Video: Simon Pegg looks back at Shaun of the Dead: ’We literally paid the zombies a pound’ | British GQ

Hi, I'm Simon Pegg. This is the GQ Action Replay, and this is the Don't Stop Me Now zombie pummeling sequence from Shaun of the Dead.
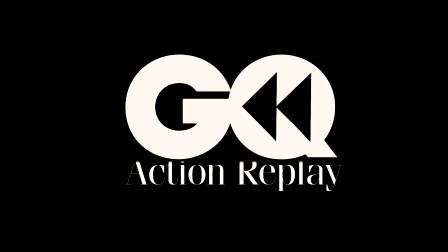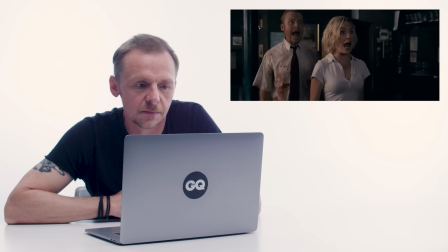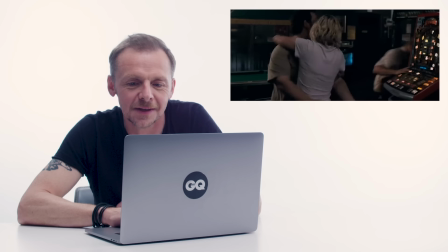Edgar Wright actually uses a lot of the actual sound from the fruit machine within the movie to sort of communicate foreboding and what have you. It's very clever. I think it's called diegetic sound. I think when you use actual elements from the scene as scoring, he's very good at that.
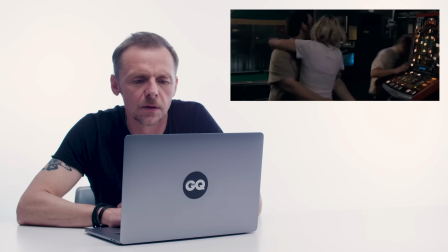(0:45)
Watch his films.
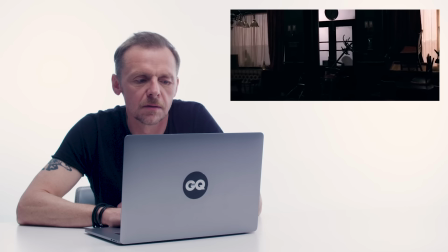We were in this set for a few weeks, and it was towards the end of the shoot.
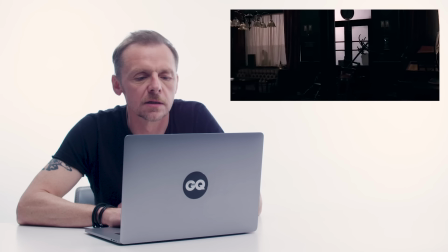(0:57)
Everybody was very tired, and it was pretty draining, I seem to remember. It was very hot. One of the zombies fainted, really tall one, because he was near the lights. I'll never forget the smell. I'll never forget how brilliant the production design was. There was a bit of tinsel in the money bottle, you know, that was like full of coppers,
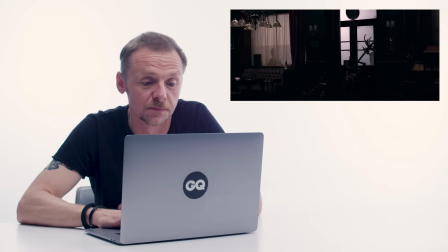(1:22)
and someone had put a little bit of tinsel in, like someone had done that on Christmas. That was fantastic.
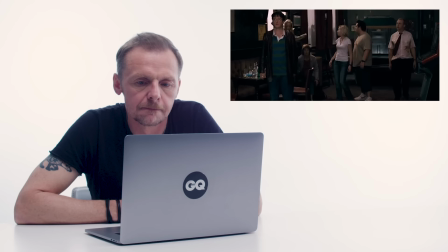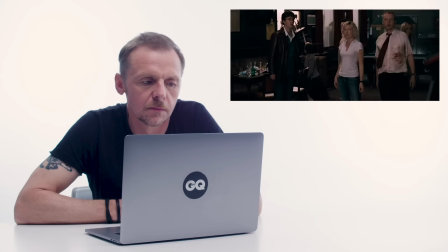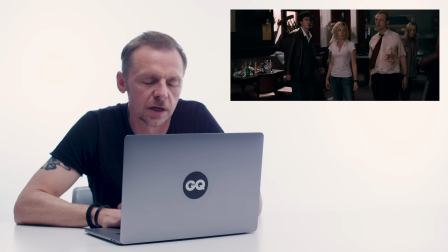(1:39)
God love those extras for just standing outside and basically being silhouettes and moaning. Extras often moan, but these ones were doing it on purpose.
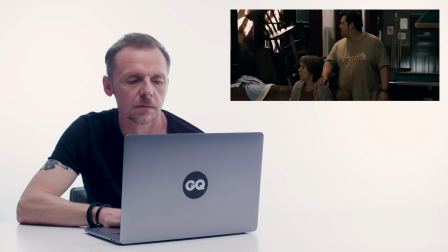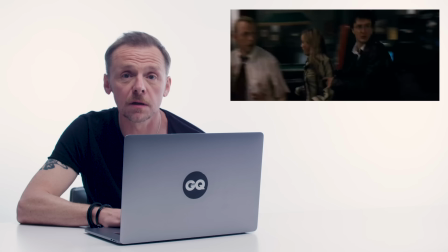That's Steve. He was a stuntman. He was in Brannigan, the John Wayne movie that was set in the UK. It's a bit of a curio, but there's a big pub fight in Brannigan and Steve's in it.
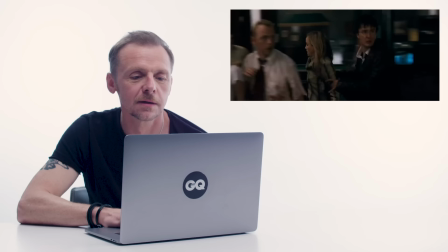(2:12)
So that was a particular badge of honor for me and Edgar to have somebody who'd been punched in the face by John Wayne.
Where the hell did he come from? I don't know. Tonight, I'm gonna have myself.
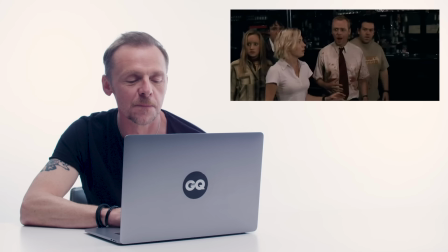(2:25)
Long time before everyone was going crazy for Freddy again. This was Edgar's idea, and he wanted to just have a scene of extraordinary violence set to an incredibly happy song. And he's a huge Queen fan, as am I, but Edgar's a particularly huge Queen fan.
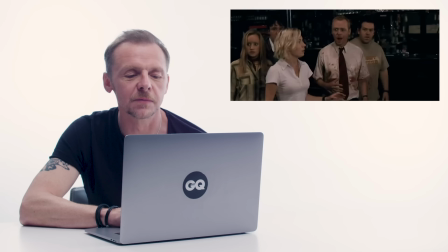(2:41)
And Don't Stop Me Now is just this relentlessly positive, sort of propulsive
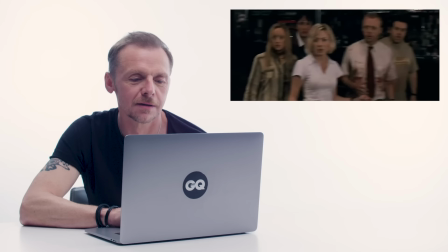(2:49)
ode to positivity. And we just thought it'd be hilariously funny to beat an old man to death to it.
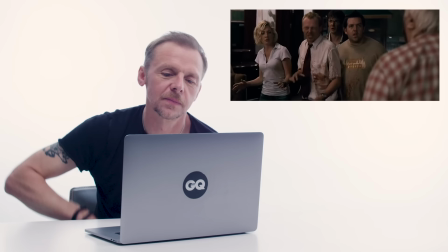(2:57) Who the hell put this on? Some random. For fuck's sake. Okay, Diane, get them somewhere safe.
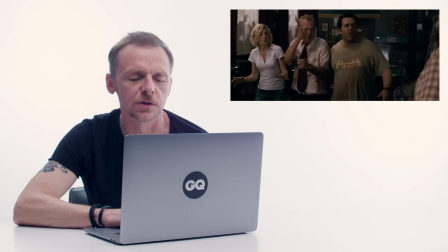(3:03) David, kill the Queen. What's the jukebox? Liz, Ed, grab some weapons.
I remember being really tired on this day. I remember just coming down after lunch to shoot this scene and being physically in bits and then having to get into zombie bashing mode.
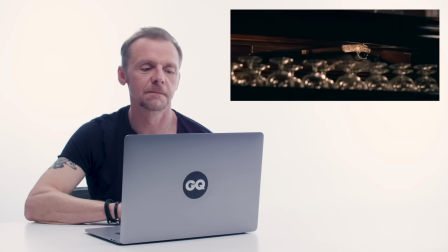(3:17)
Oh, it's terrible being an actor, isn't it?
What about a rifle? It's not real!
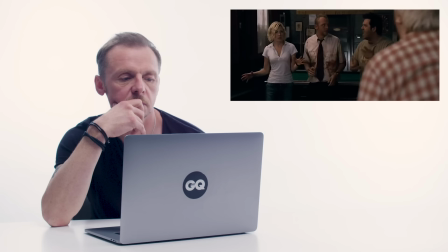(3:22) Cocktails! What do you mean? The flaming spirits, Drambuie, Sambuca, brandy, get a racket, light it!
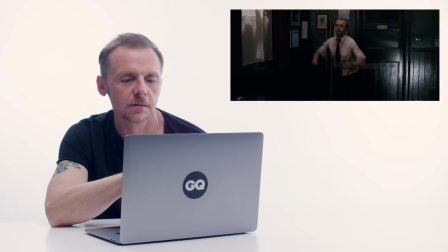(3:27) What? The whole place could go up! What then? How about...
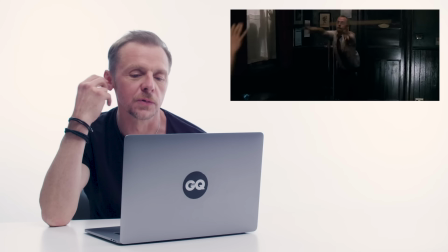(3:33)
This is quite an early sort of progenitor to Baby Driver, if you think about it, because it's Edgar basically using music that the characters are listening to score the film, and also we actually move kind of in time with the music.
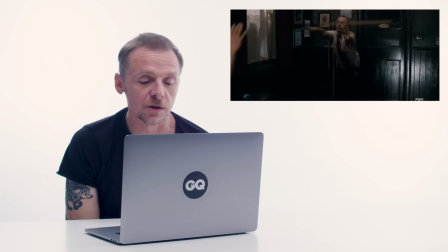(3:46)
It's sort of like a dance, really. And we choreographed it in rehearsal. We sort of got into a room and we got all these moves together where if you watch, Lucy and Penelope are actually dancing to the song as they're watching us smashing Steve across the head.